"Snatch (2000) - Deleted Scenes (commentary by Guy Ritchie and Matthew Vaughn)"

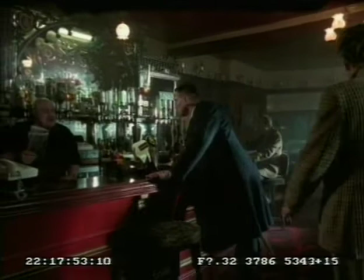(0:02)
should have been your favourite dialogue coming up this bit I can't remember this scene actually you've got some nerve
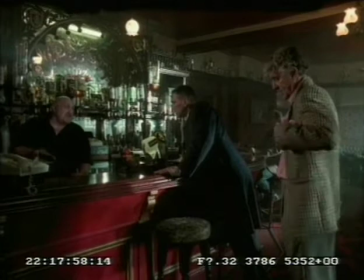(0:10)
coming round here never mind what I've got I'm looking for Bricktop you mean Mr Palford you know I mean Fringe now fuck off and find him
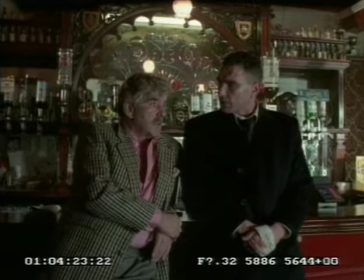(0:20)
yeah I always thought Fringe it was a name that Jones came up with
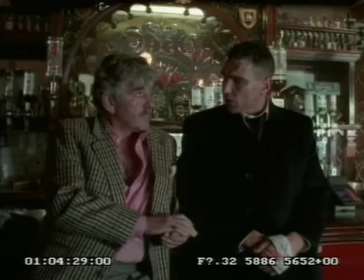(0:27) picking your nose too busy listening to white powdered angels sitting on their shoulders.
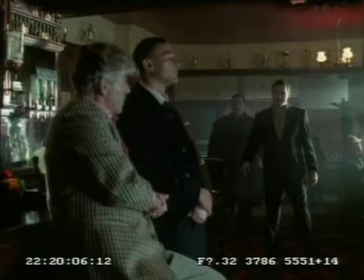(0:33) You should never trust a man.
Oh, well, this is fucking, this is the edited, edited version, this one, isn't it?
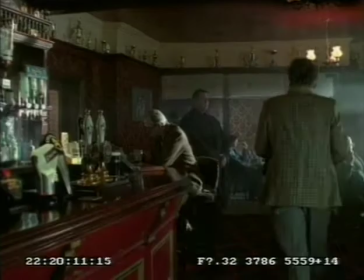(0:38)
And it used to go on for ages, this scene. I love the dialogue in it. Never listened to white powdered angel sitting on their shoulders telling them what was what.
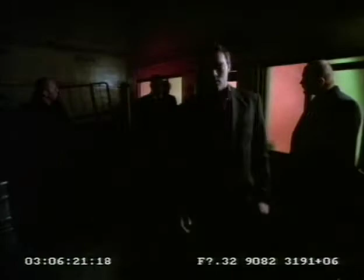(0:44)
Of course, it was all a reference to cocaine.
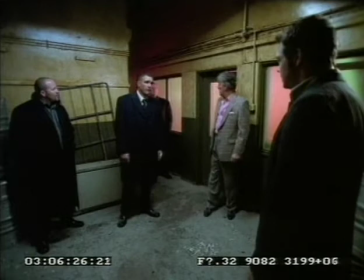(0:49)
Oh, yeah, that should have been in there. Yeah, yeah, this is edited, edited.
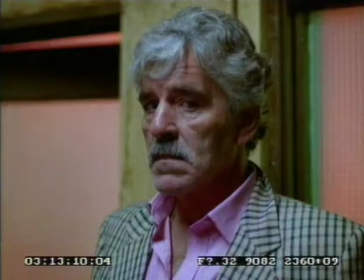(0:53)
But it was a big, long sort of monologue on how useless people are once they've done a couple of lines of yo-yo.
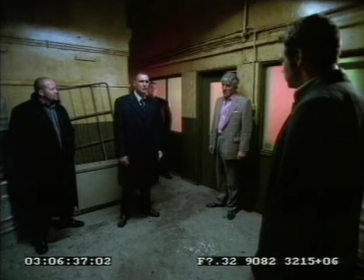(0:59)
No, I didn't know he was right. it was dennis's first day shut that door sean i love the fucking door this is a bit pink for me this
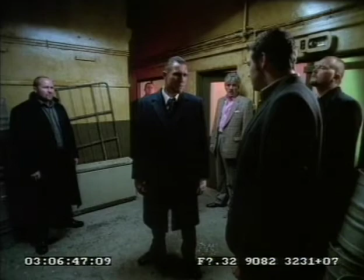(1:08)
scene it's a bit peach it's just not dennis it's just uh it's just just not sinister as i would have liked it to have been
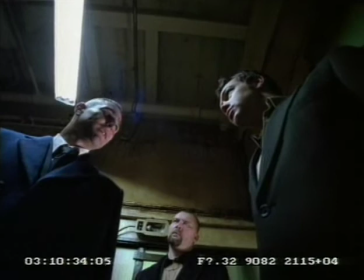(1:16)
quite like this the way the camera comes up raises here touch of evil
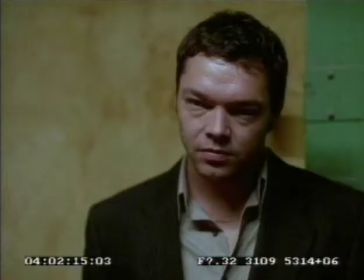(1:22)
the director of photography was keen on replicating and
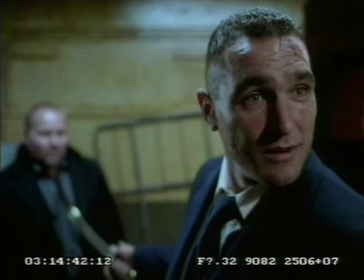(1:29)
fuck mmm just a bit slow I tried various ways of speeding up didn't work I
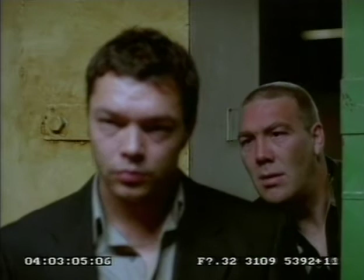(1:38)
didn't like the dialogue but it was all just a bit too convenient mmm doesn't work for me it's not graded so it does look kind of shit yeah
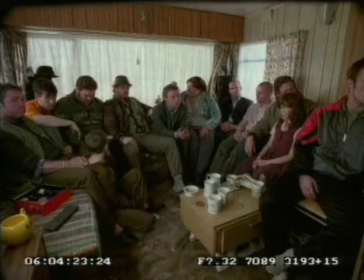(1:49)
but he always comes back to
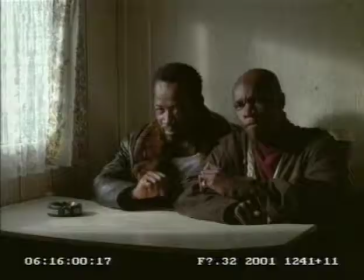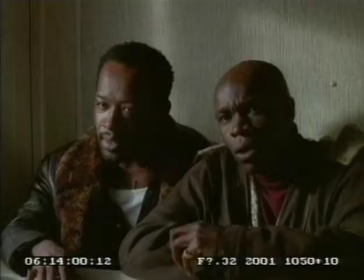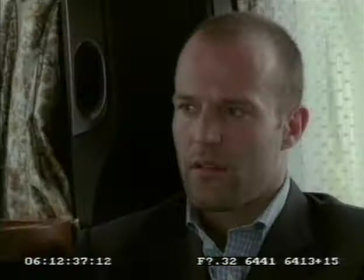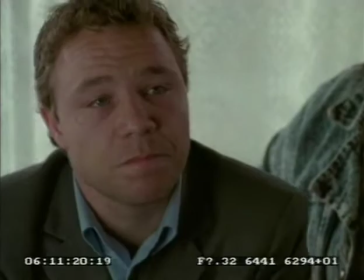(2:09)
it's a little bit silly this ending but any excuse to get back into the campsite was was good enough for me I guess another one for me doesn't mean so much to you
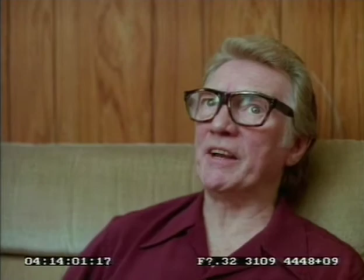(2:27)
I've got to say you've got some great scenes now don't pick my arse
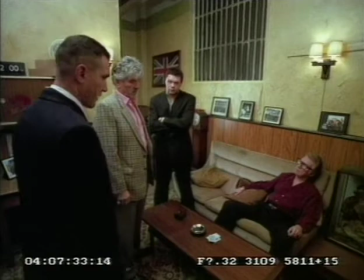(2:33)
you've got a diamond and it doesn't belong belongs to my colleague yeah I like the union check in the corner there
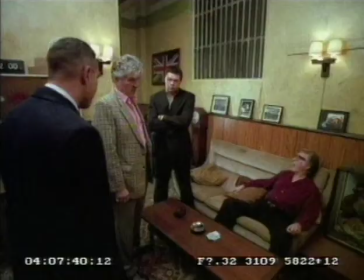(2:44)
of course in context we're seeing the other scene you'd appreciate that Eric and
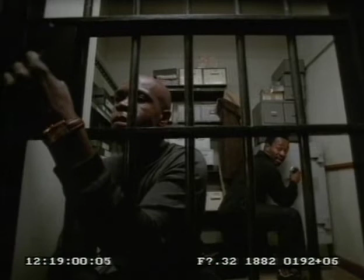(2:50)
and Vinnie Jones have an understanding
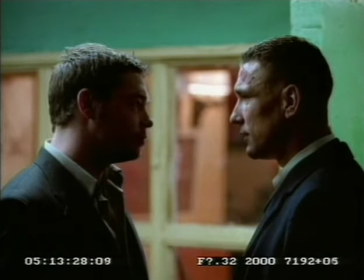(2:55)
that they hate one another and Vinnie constantly takes the piss and put some dialogue
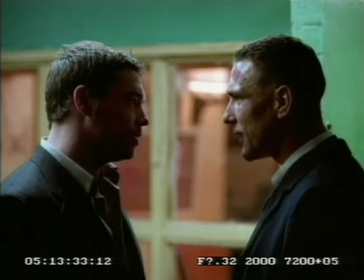(3:04)
and I didn't like losing
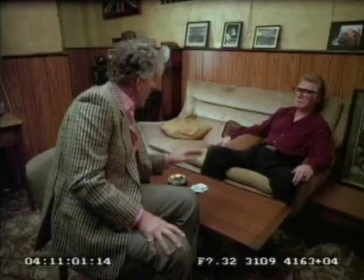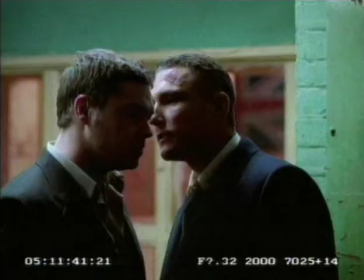(3:14)
but it's just got fat on it it's a rather good look don't you think I love that carpet You couldn't have me As long as you've got An old in your ass
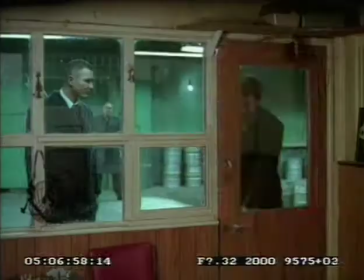(3:26) You're a fucking dead man Do you hear me Tony?
Based on reality I wasn't that a builder For anyone who was pissed In someone's pocket Yeah Vinnie pissed In someone's pocket
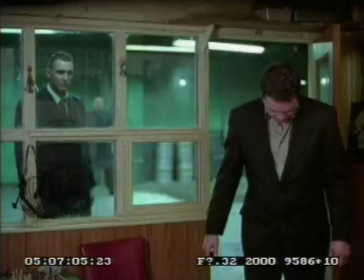(3:36)
Oh shut up Errol Get back in your fucking pram Tony ain't you ours trained?
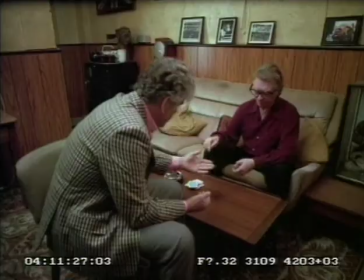(3:42) Come on let me see this thing